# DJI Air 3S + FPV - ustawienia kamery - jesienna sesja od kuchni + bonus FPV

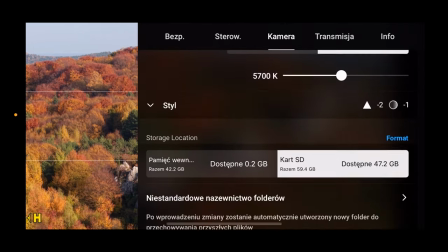[8:28]
Zobaczmy jeszcze, jeżeli chodzi o parametry kamery, styl minus 2, minus 1.
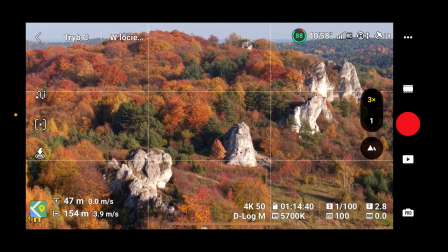[8:33]
To, o co mi tutaj chodzi najbardziej, żeby odrobinę się cofnę jeszcze w normalu,
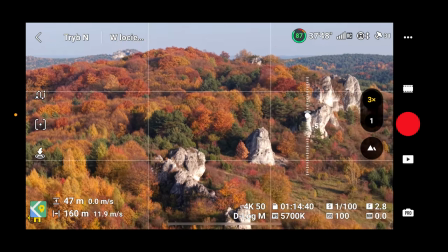[8:40]
żeby ten masyw góry z bolów pokazać też na drugim planie, więc może byśmy to zrobili nawet tak.
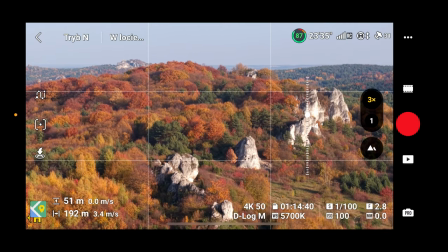[8:47]
Odrobinę się jeszcze cofnę, tak jak teraz, żeby on nam tam grał. Trzykrotny zoom nie jest taki łatwy do manewrowania, ale lecimy.
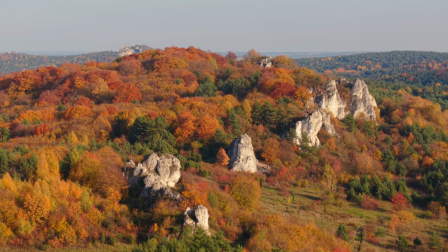[8:58]
Przechodzę w cinematic, w prawo i zaczyna się sekwencja. Teraz lekko kontruję i się wznoszę.
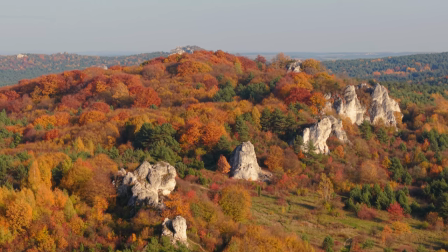[9:06]
O co będzie właściwa sekwencja? Tak jak teraz.
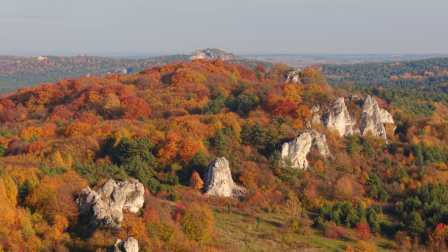[9:10]
Pięknie, żeby grały mi kolory, ale żeby wyłaniała się na trzecim planie góra zborów cały masyw.
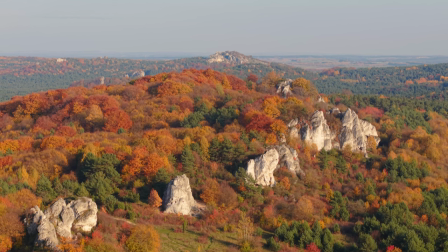[9:16]
To jest jedno z lepszych ujęć, jakie w ogóle widziałem tutaj i uważam, że jedna z klasyk i w ogóle w Polsce jedno z ciekawszych ujęć,
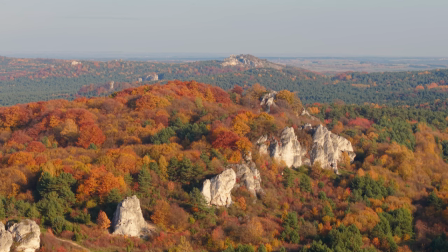[9:24]
poza oczywiście Tatrami i poza najładniejszymi beskidzkimi, karkonoskimi klimatami.
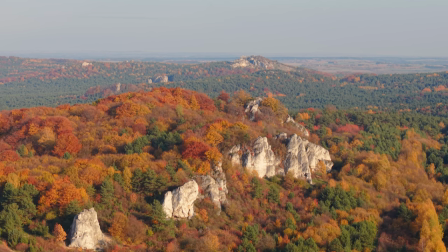[9:32]
Myślę, że to jest jeden z fajniejszych obrazeczków, jakie można pociągnąć tutaj.
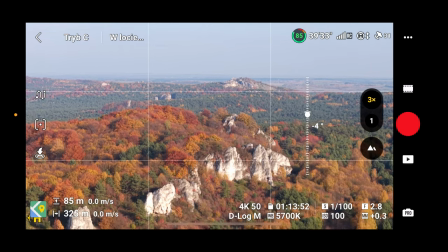[9:38]
Tak to wygląda. I teraz zrobimy sobie odwrotną rzecz, a mianowicie będziemy wracać. Czyli prawy drążek w lewo na dół.
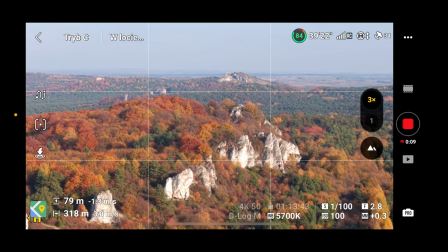[9:46]
Leciutko będę się obniżał i drążek lewy na dół i do środka w prawo.
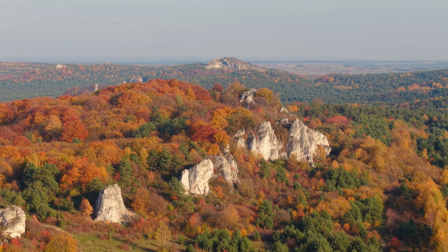[9:54]
Tak to wychodzi. I sobie zostawimy. Ta sekwencja jest ok. Za chwilę zrobię jeszcze parę zdjęć.
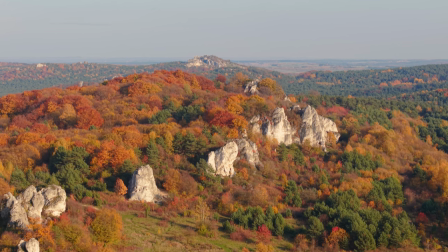[10:01]
ale mniej więcej to jest to o co mi chodziło, pamiętajcie, że 20-30 sekund to jest wszystko
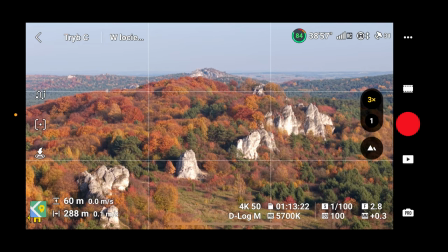[10:08]
FedEx dostarcia mi już filtry, także to powiadomienie jest niepotrzebne, ok to tyle teraz będziemy robić zdjęcia,
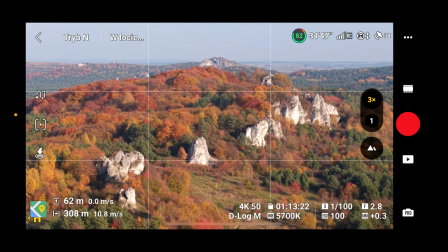[10:16]
jeżeli chodzi o zdjęcia poruszamy się tylko w trybie normalnym to wystarczy, w sportowym nie dlatego, że potrzebuję oczywiście
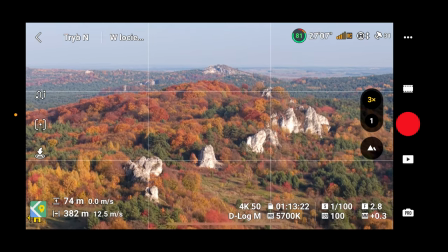[10:23]
sensory i osłonę ja sobie patrzę jakiś czas na niego i to wygląda tutaj ok, bo wyszliśmy naprawdę wysoko,
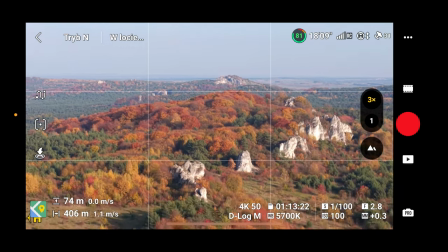[10:30]
odrobinę wyżej i stąd zaczniemy mniej więcej ze światłem
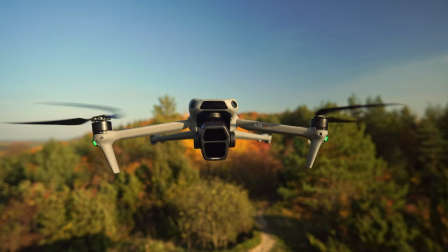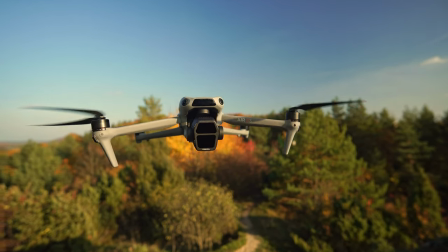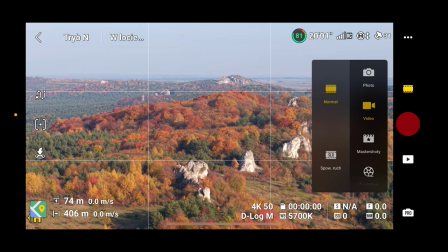[10:44]
przestawiamy się teraz na fotograficzne
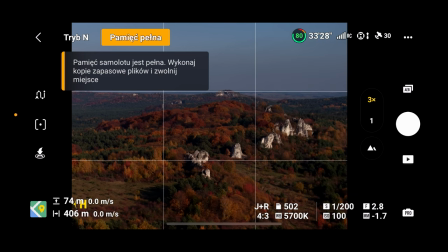[10:48]
ustawienia, będzie w natywnym współczynniku proporcji A, B, 3 zdjęcia i to co mamy tutaj, to tak, migawkę wydłużymy
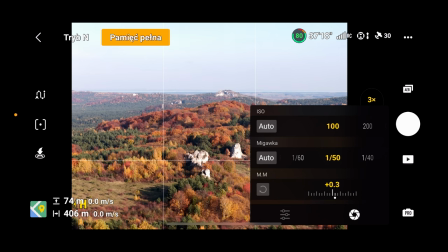[10:59]
tak, na razie będzie ogólny plan, a za chwilę przejdziemy na zoom
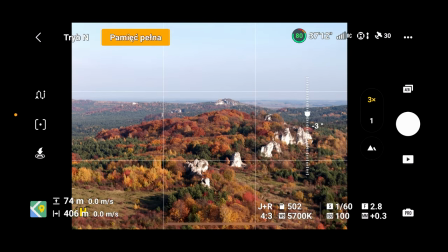[11:04]
tak jak teraz Dobra, to będzie trzykrotny,
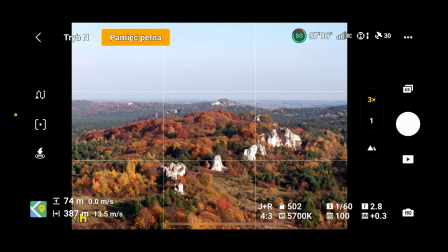[11:10]
stąd chciałbym zrobić, żeby góra kołoczek jeszcze mi pograła,
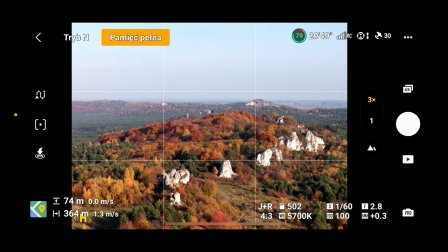[11:15]
tak żeby ją uchwycić mniej więcej na tych proporcjach,
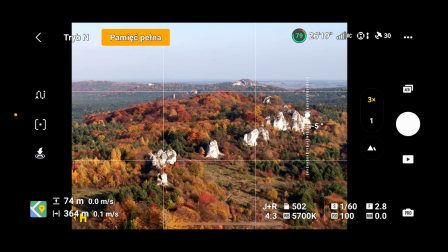[11:19]
troszkę niżej i to będzie teraz trzykrotny.
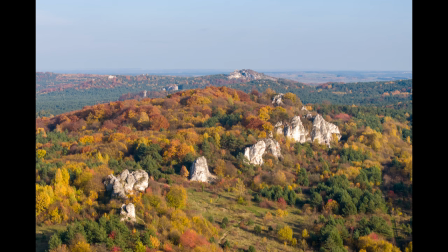[11:25]
Za chwilę się przybliżę.
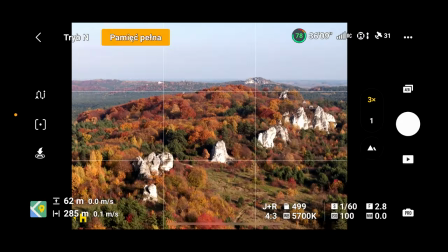[11:30]
Pamięć pełna, ale ona jest pełna tylko na dysku wbudowanym.
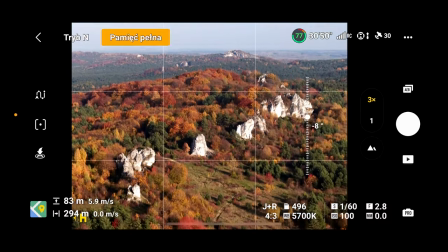[11:37]
Odrobinę się podniosę, zobaczymy, jakby to wyglądało z takiej pozycji. Może być nawet ciekawie, tylko muszę się odrobineczkę też
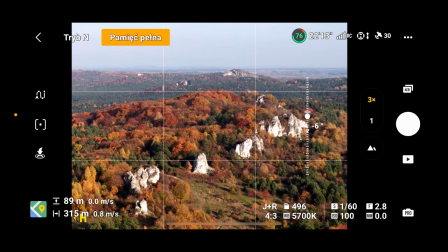[11:46]
cofnąć, żeby to lepiej ogarnąć.
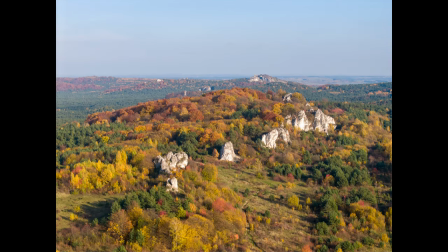[11:53]
Bardzo dobre są te zdjęcia. No i teraz to, co zrobimy, to może tak.
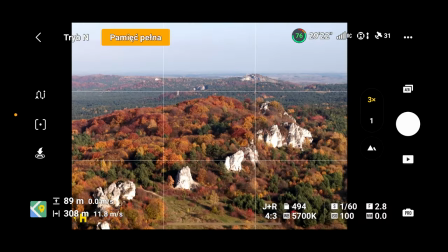[12:00]
Podlecę bliżej i tylko zależy mi na masywie tym,
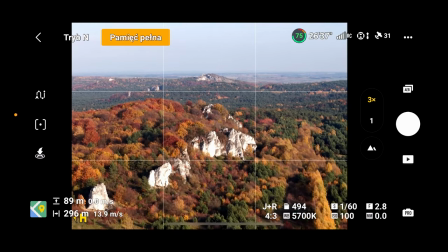[12:06]
czyli turniej Lechfora, żeby ona mi lepiej pograła.
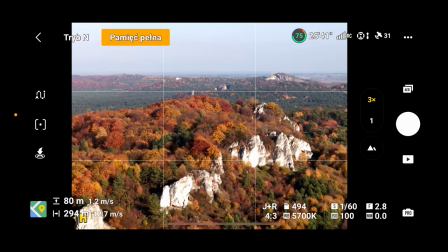[12:14]
Teraz w prawo. Tam nie jest już tak bardziej co ciekawie.
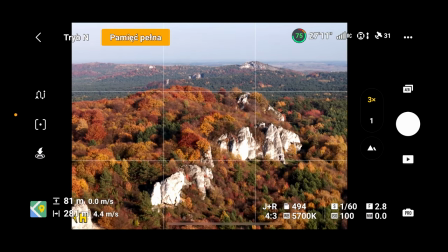[12:20]
Odrobina obiektyw w tą. Wydaje mi się, że z tej strony byłoby idealnie.
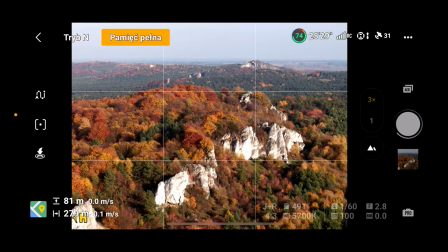[12:24]
Niestety nie jestem w stanie teraz tego komunikatu pamięć pełna zlikwidować. Bo to, co się dzieje, jaka jest wada tutaj w tej aplikacji, spróbujmy to pokazać.